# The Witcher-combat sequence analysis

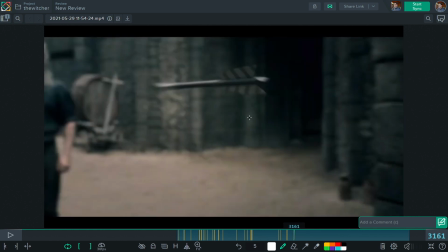It's just for a quick slowdown here on the dart, and then boom, we reveal Geralt, you know,
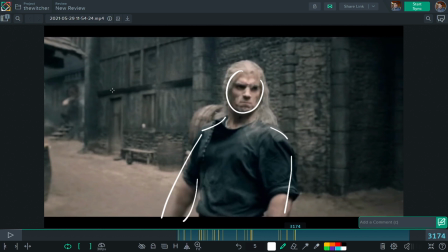we go focus on him, smashing the, you know, the dart and everything, boom, right?
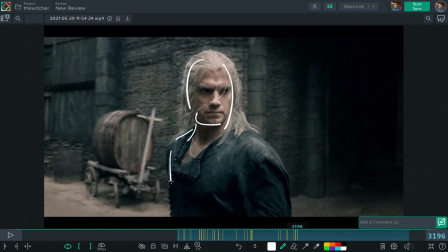Now we have the focus on him, okay? We see him, Geralt, doing this badass move and everything, and now we stay for like a second, 2 seconds on him, kind of to read his face expression. I think this is something I really love about this sequence, that you do not only see the action clearly,
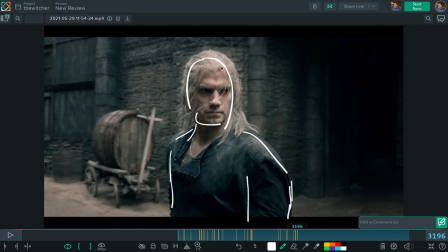but there is always focus on the facial expression, which make really the character more badass and can show the emotion.
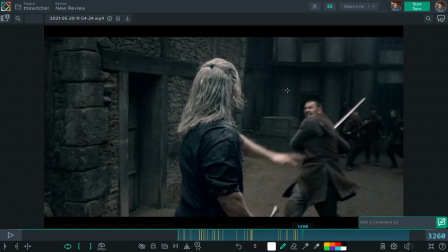Then again, here, quick, fast movement, and look what I'm revealing it.
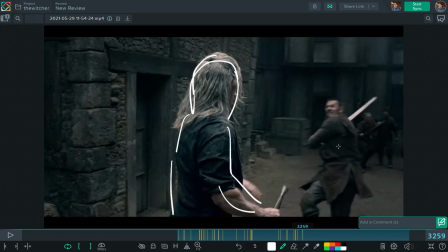Again, Geralt on the center, right? And we can clearly see the anticipation of this guy. See, both of them, they have their own space. This is really staged very well.
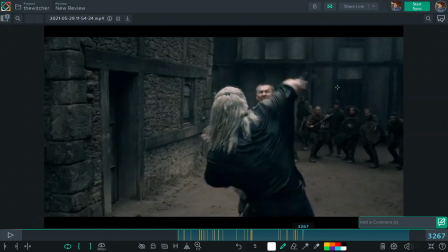And then here we cut, you know, there is a cut on action here on the slash, on the parry.
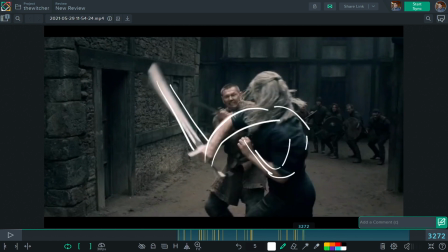Like, it's also nice to study line of action for me, for the body, the pose, and everything looks really cool.
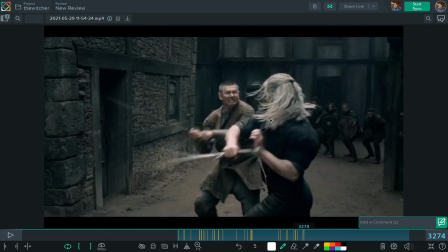So they do a cut here
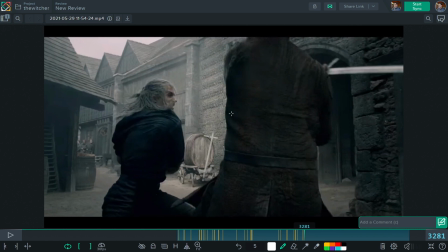on the parry, and from here we start a very long sequence of combat that looks really amazing. Again, look how the two characters are framed properly. You know, there is a proper nice gap between these two characters, right?
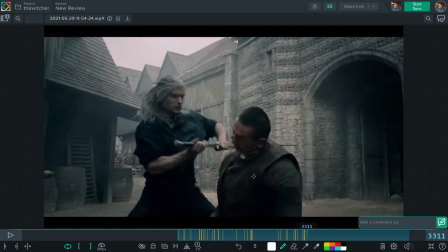Another thing that I love, after he killed the character, boom, there is a moment of pause.
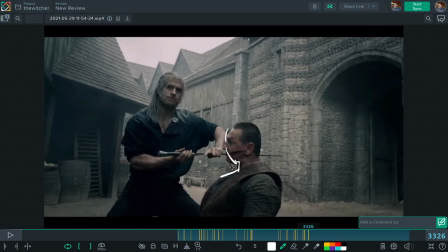You see, it did not, nothing, I mean, combat doesn't always have to be frenetic, camera shaking, you know, things where you don't really see, can see clearly what's going on. What I really about these things, it takes his time to show off some of the brutality and some of the moment.
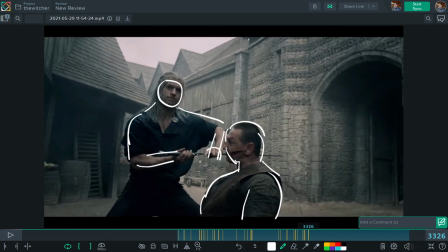You see here, for example, you can clearly see the sword going through his mouth, right?
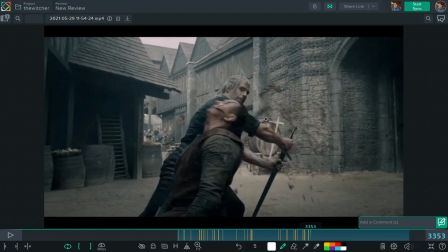Holding this moment for a few seconds, and then boom. And then see the contrast between this one to this one. Boom. Look how even the contrast in the line of action, beside the camera staging and the choreography and the direction,
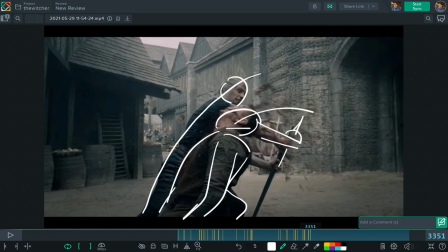I also love to study those contrasts here because they look so cool, right? Look at between these two, boom, right? There is a lot of contrast and dynamism that you can learn and you can take inspiration.
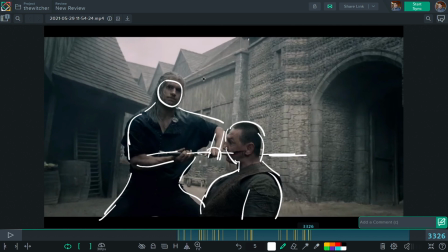And again, you still have time to read this anticipation before the actual action, right?
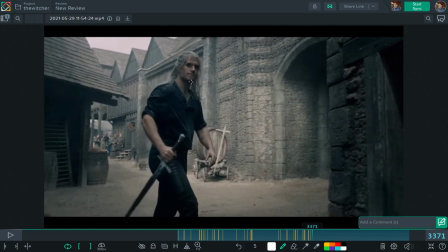Then again, here, see how he's walking really slowly? You know, this is actually more about acting.
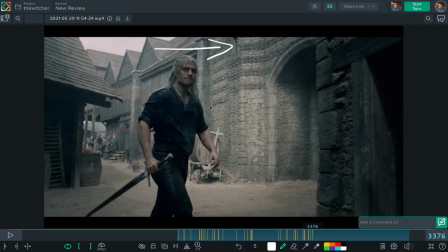He show you how confident it is about what he's about to do, right? He show you that he's a badass, that he's, you know, what he's doing, he's not rushing on everything.
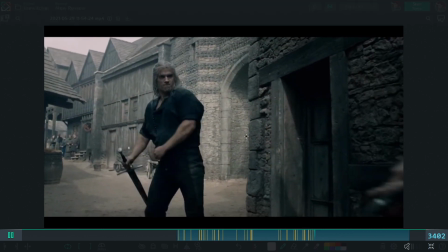He's taking his time to prepare for combat. And then we have this other sequence that is actually happening a bit faster, right?
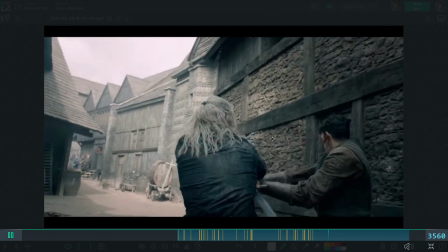A sequence of combat and strikes that now it's time to have
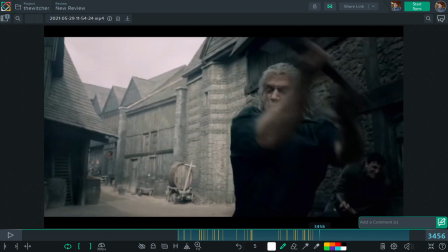a more pace action, but again, still very, very clear, right?
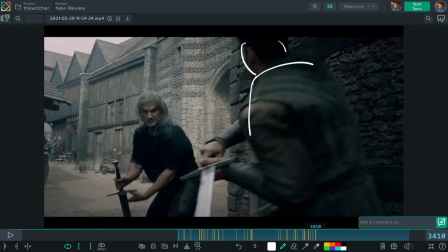Again, see how he's coming in frame here with this anticipation, right? Anticipation on both sides, right? Before the strike.
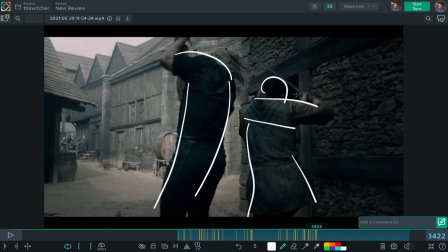Look how they are always, both of them, very clear. This scene is really nice, really well played.
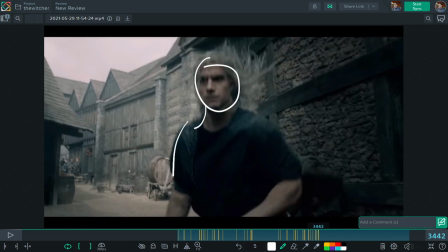Boom, and you see that now you have him in the center, kind of overlapping him, because obviously him doesn't matter anymore, he just died, you know, this is not important anymore.
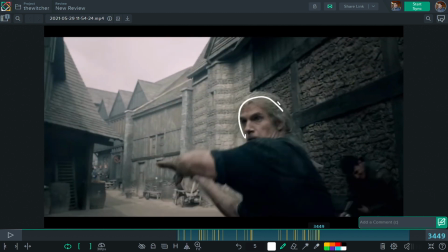But again, see how it's always well framed, his face. You know, you don't always can see clearly in the sense that you always have a pause or anything, but you can feel it. You know, when everything is staged properly, even when things happen fast, you can still feel it, right?